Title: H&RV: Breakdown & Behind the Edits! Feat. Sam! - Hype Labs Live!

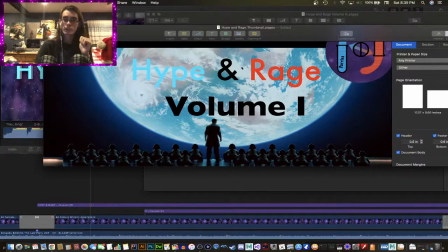(30:17)
But then move on to Hyper Rage 3.
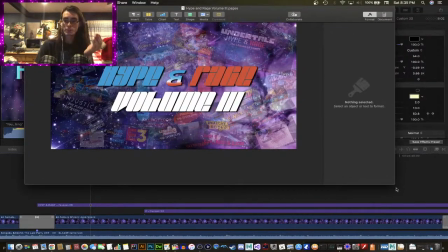(30:22)
I'm sure many of you remember this one.
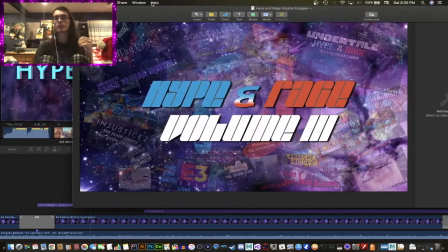(30:24)
This one I'm pretty happy about, because all this is just the same space background that we have used over the many years that we've done the channel. And what's funny is that this text that I used here is for frame data.
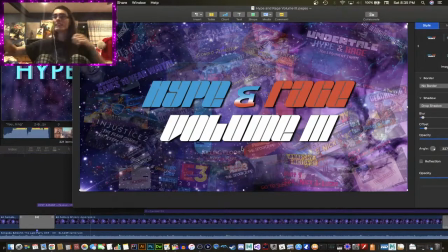(30:43)
It's the same font that I used for frame data. Because I thought, yeah, I don't feel like getting another font. Oh yeah, 3 was fine. And this whole thing works because if it was just the logo with the space background,
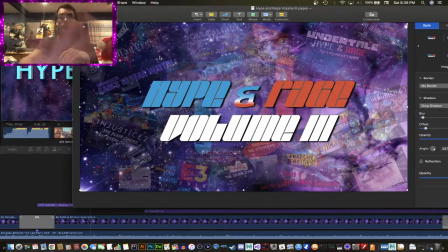(31:02)
I felt like that would have been a bit lazy. So I just thought, why not just put a bunch of our thumbnails in the background that are really faint, and it works. But with Hyper Rage 5, I wanted to take it a step further and actually use Final Cut to make the thumbnail,
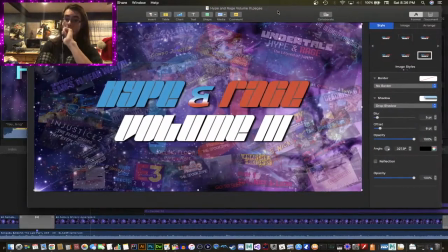(31:16)
because I always use this program, Apple Pages, to make the thumbnail, but this time I actually used Final Cut for it.
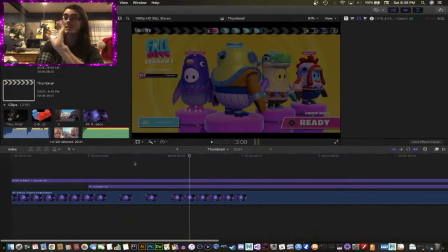(31:24)
And by that, I actually made a separate project and just snapshotted the logo here.
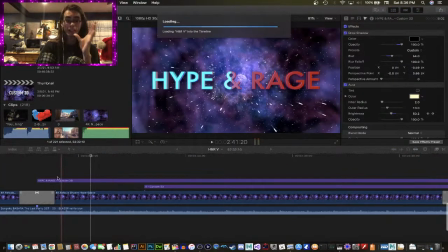(31:31)
So, to provide some insight on how the logo was made, here it is.
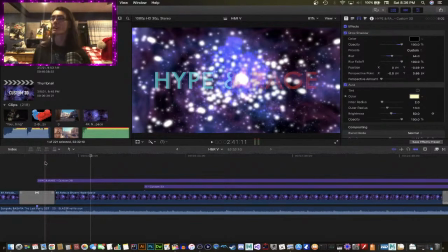(31:39)
5 is the magnum opus of the Hyper Rages, in my opinion. Oh my god, that...
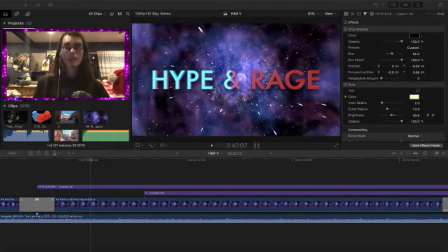(31:46)
Thank you, says. That makes me happy that a lot of you really liked it.
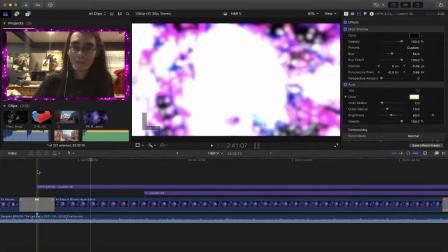(31:53)
Anyway, so... here's the logo for Hyper Rage.
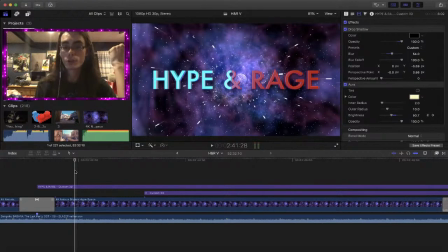(31:56)
Now, again, this Hyper Rage 5 was meant to be a huge tribute to the very first one, considering this was the 5 years that we've been doing this channel. So, the logo here was for the first 3D text.
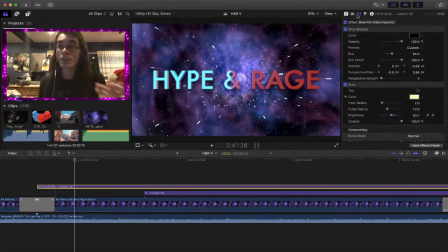(32:10)
Oh, all this was 3D. I mainly was using a bunch of 3D text for this one, because I really wanted to up the ante with how good I wanted this one to look. So, this is actually the same font from the Hyper Rage 1
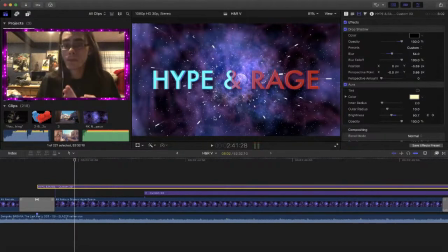(32:26)
thumbnail and video, but I wanted it to look good. So it's the same font, but with some actual changes. So we have some drop shadow in there, we have an aura to make it bright,
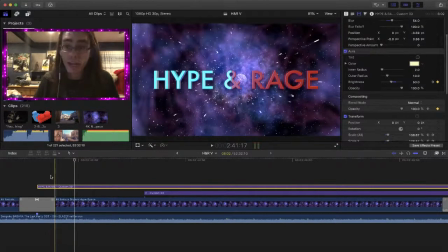(32:40)
and we actually have a brightness slider which actually goes up slightly and then down again slightly,
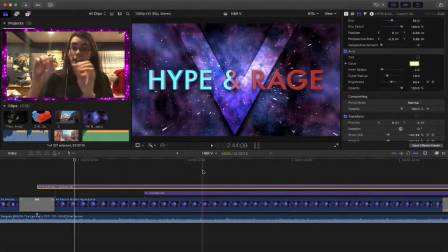(32:47)
and you can barely notice that it looks like it's pulsating to really make that pop off.
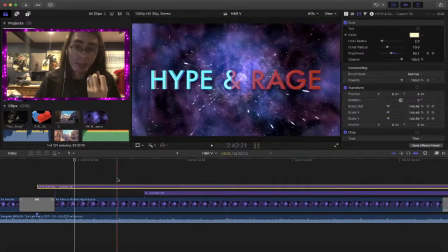(32:53)
And I'm really proud of how this looks, because the big part was this.
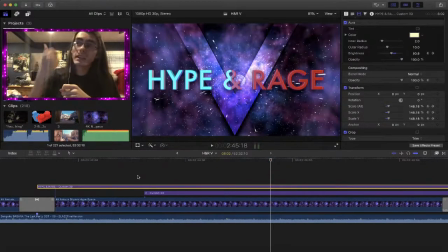(33:03)
As soon as you hear the music ramp up and you hear the the 5 fades in.
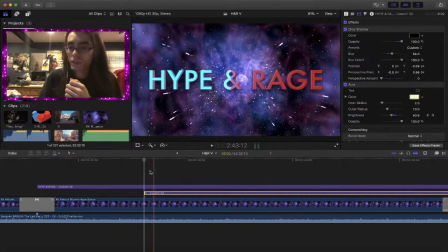(33:10)
So this was brilliant what I did here. So it's the same effect as the previous titles. It has the white and the purple underline, but it's actually extruding.
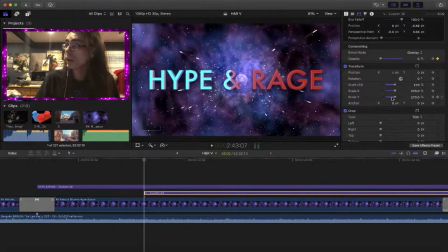(33:23)
So you can see here is the scale for it. Here's the X and there's the Y. But pay attention to the X right here, this slider. Watch what happens when I go by frame by frame. Or actually, let me play it out first and just watch. So you can see that I'll play it again.
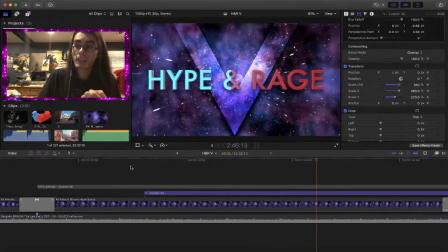(33:46)
And just one more time.
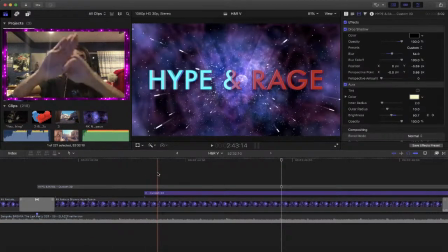(33:51)
Yeah, so the V is actually extruding at the side, so it looks like it's opening up, as well as becoming slightly bigger. And also, it's using the same technique I did with the yearly titles earlier, and we use a blend mode.
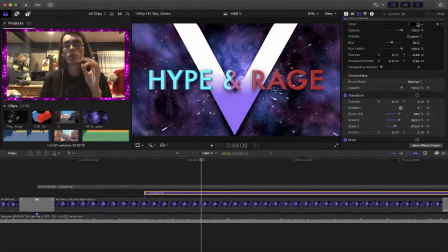(34:07)
And this is actually, well, first let me show you. This is what it looks like without the blending. It looks awful. Because again, I didn't want to just go the lazy route and just have it be, just slapped on right in front of a background, done. No, I wanted to try and be really creative with this.